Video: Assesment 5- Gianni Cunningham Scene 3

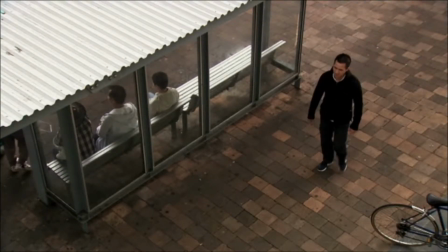The scene starts with Tony Huang walking across the frame. The camera is up high to provide an overlook, if you will, into his life. The life of a youth who grew up in Cabramatta during this troubling time.
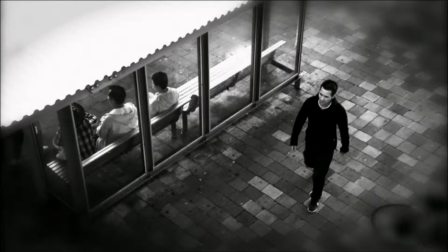We edited the footage to change it to black and white as we zoomed in on the character to give the viewer a sense of insight to past events in a Vietnamese person's life.
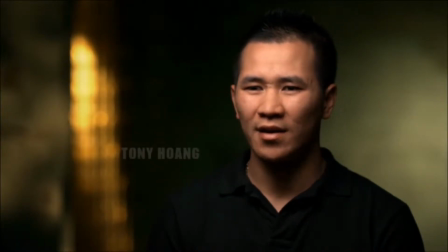This then changes to a close-up on Tony Huang's face. We used a talking head as an emotional appeal to the viewer so they can connect with the issue we were beginning to raise,
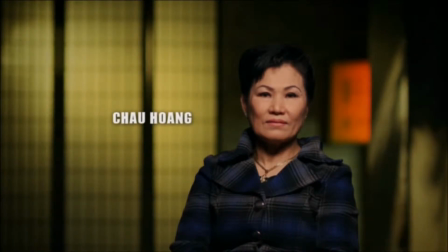the language barrier within Vietnamese families. We then changed to a talking head of Chow Huang,
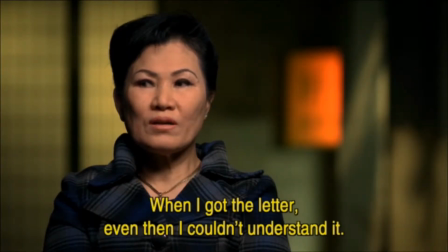Tony's mother, to emphasize this barrier and how it has divided their family. We hear Tony speaking English while his mother is speaking her native language, Vietnamese. We wanted to show how an inability to communicate within a family had a negative effect on the people within.
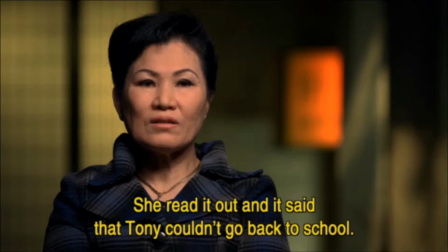In the case of Tony Huang, he felt alone, unloved, resulting in him rebelling. We use this family because it is a story that the viewer will emotionally connect with, and thus show sympathy towards.
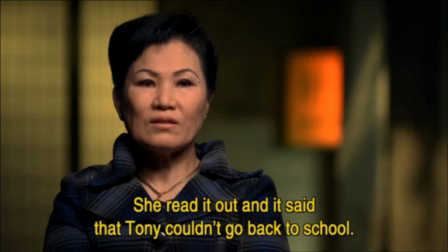This family is representing the Vietnamese community during this time.
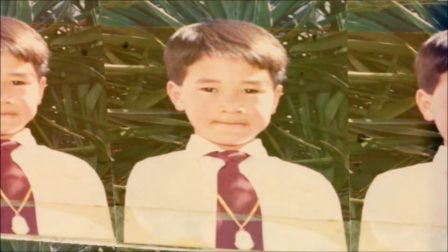To do this, we added some actual footage of the family, along with some video editing to make the photos appear damaged,
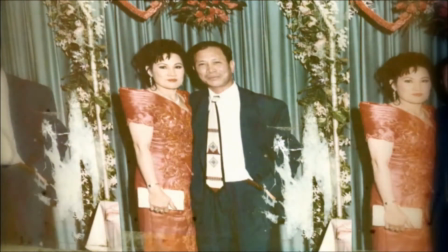representing the damaged and broken families themselves.
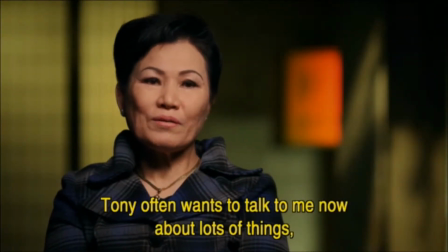The scene then changes back to a close-up on Chow Huang's face,
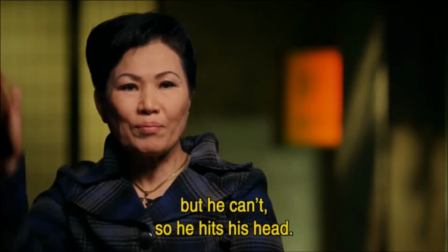as she discusses her son's inability to communicate with herself and her husband.
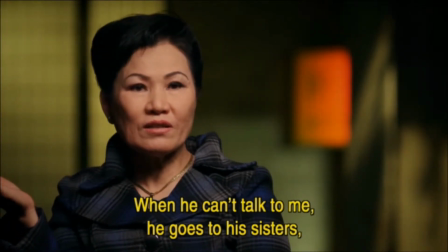The lack of communication between the family members causes damage to everyone, as the basic things that need to be said,
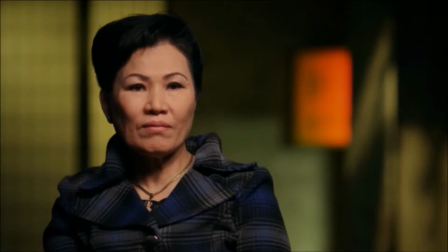like "I love you," and information in day-to-day life is lost.
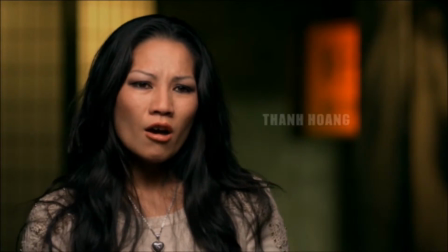This is followed up by a close-up on Tao Huang's face, Tony's older sister. In the case of this family, Tan was translating between her parents and her younger brother, as many Vietnamese families with young children in Australia would have to do.
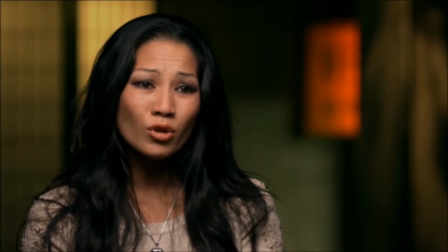She raises the issue of censored translation, where what needed to be said was changed,
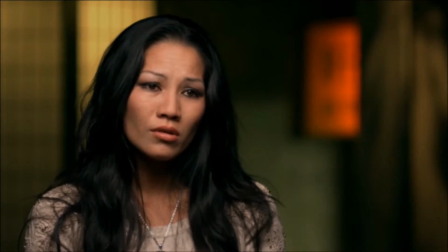so the family will be closer together, being more protected and loved.
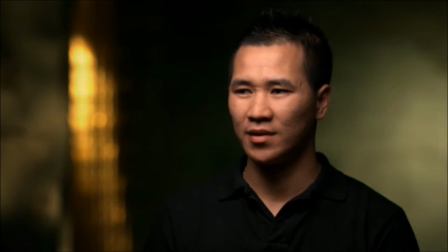Tony then became the centre of attention when we have a close-up on his face, as he talked about his emotional struggle with having no communication with the people who raised him, cared for him, and loved him due to this language barrier.
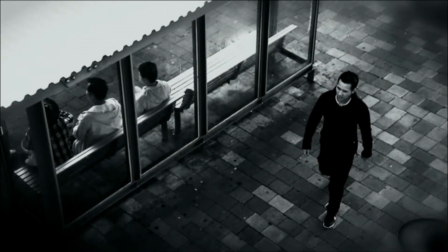The scene then changes back to the high camera angle over Tony Huang in black and white.
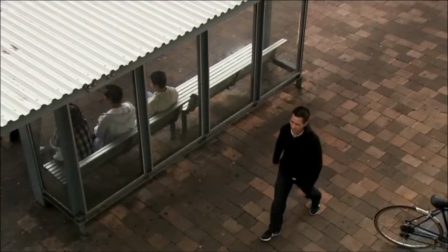The shot then zooms out to symbolize a snap back to reality, terminating the insight in Huang's life.
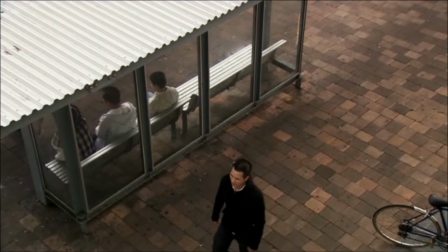The shot isolates Tony, symbolizing the distant feeling he had with his family and his feeling of being alone.
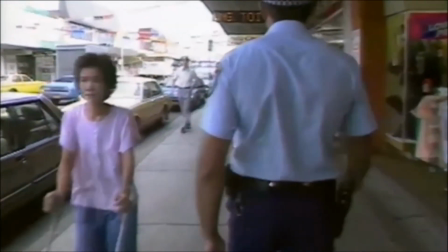We then move to archive footage filmed during the early years of multicultural Australia.
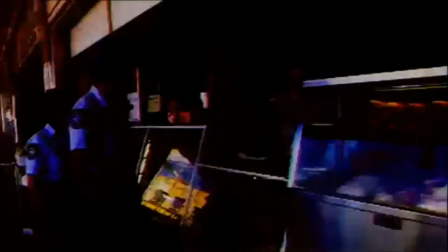We aim to change our focus from the language barriers within a family to
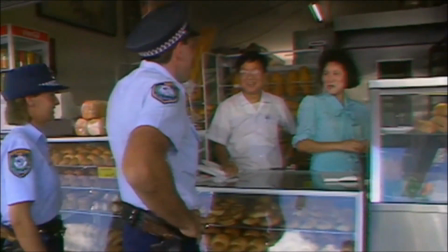the language barriers in society that separated the Vietnamese with Australian authority.
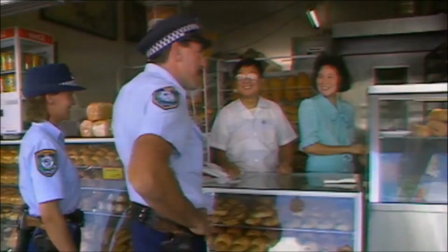To show this, we had a montage of clips of current Cabramatta and that of archive footage.
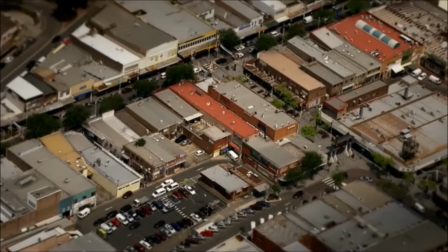We followed this up with an extreme high camera angle looking down on Cabramatta from above, making the suburb look small.
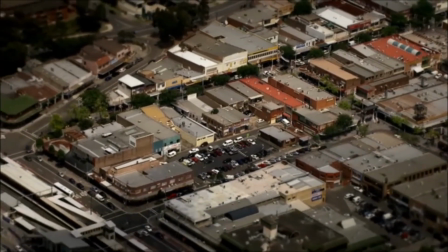We did this to show the viewer how a place in society so small could have such large problems
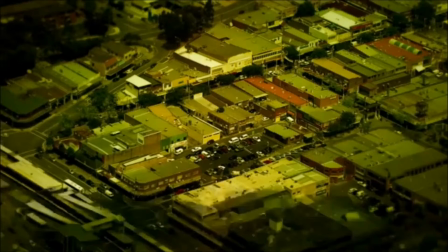between the families that lived within that and the authority that was not equipped and prepared for the job of protecting them.
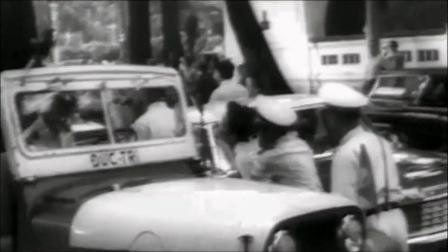We used a montage of archive footage, edited to be in black and white and appear to be damaged,
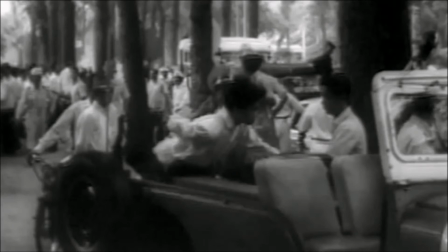so we could portray our next idea, the corrupt authority in Vietnam.
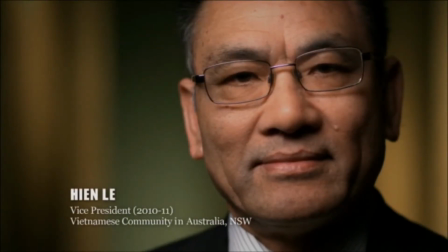We then switched to a close-up on Hien Le,
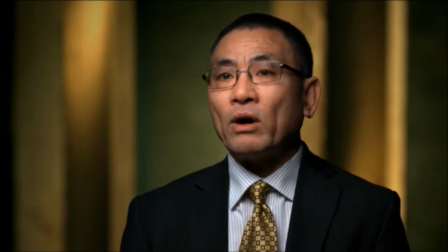who gives a personal recount of the life of Vietnamese people back in Vietnam.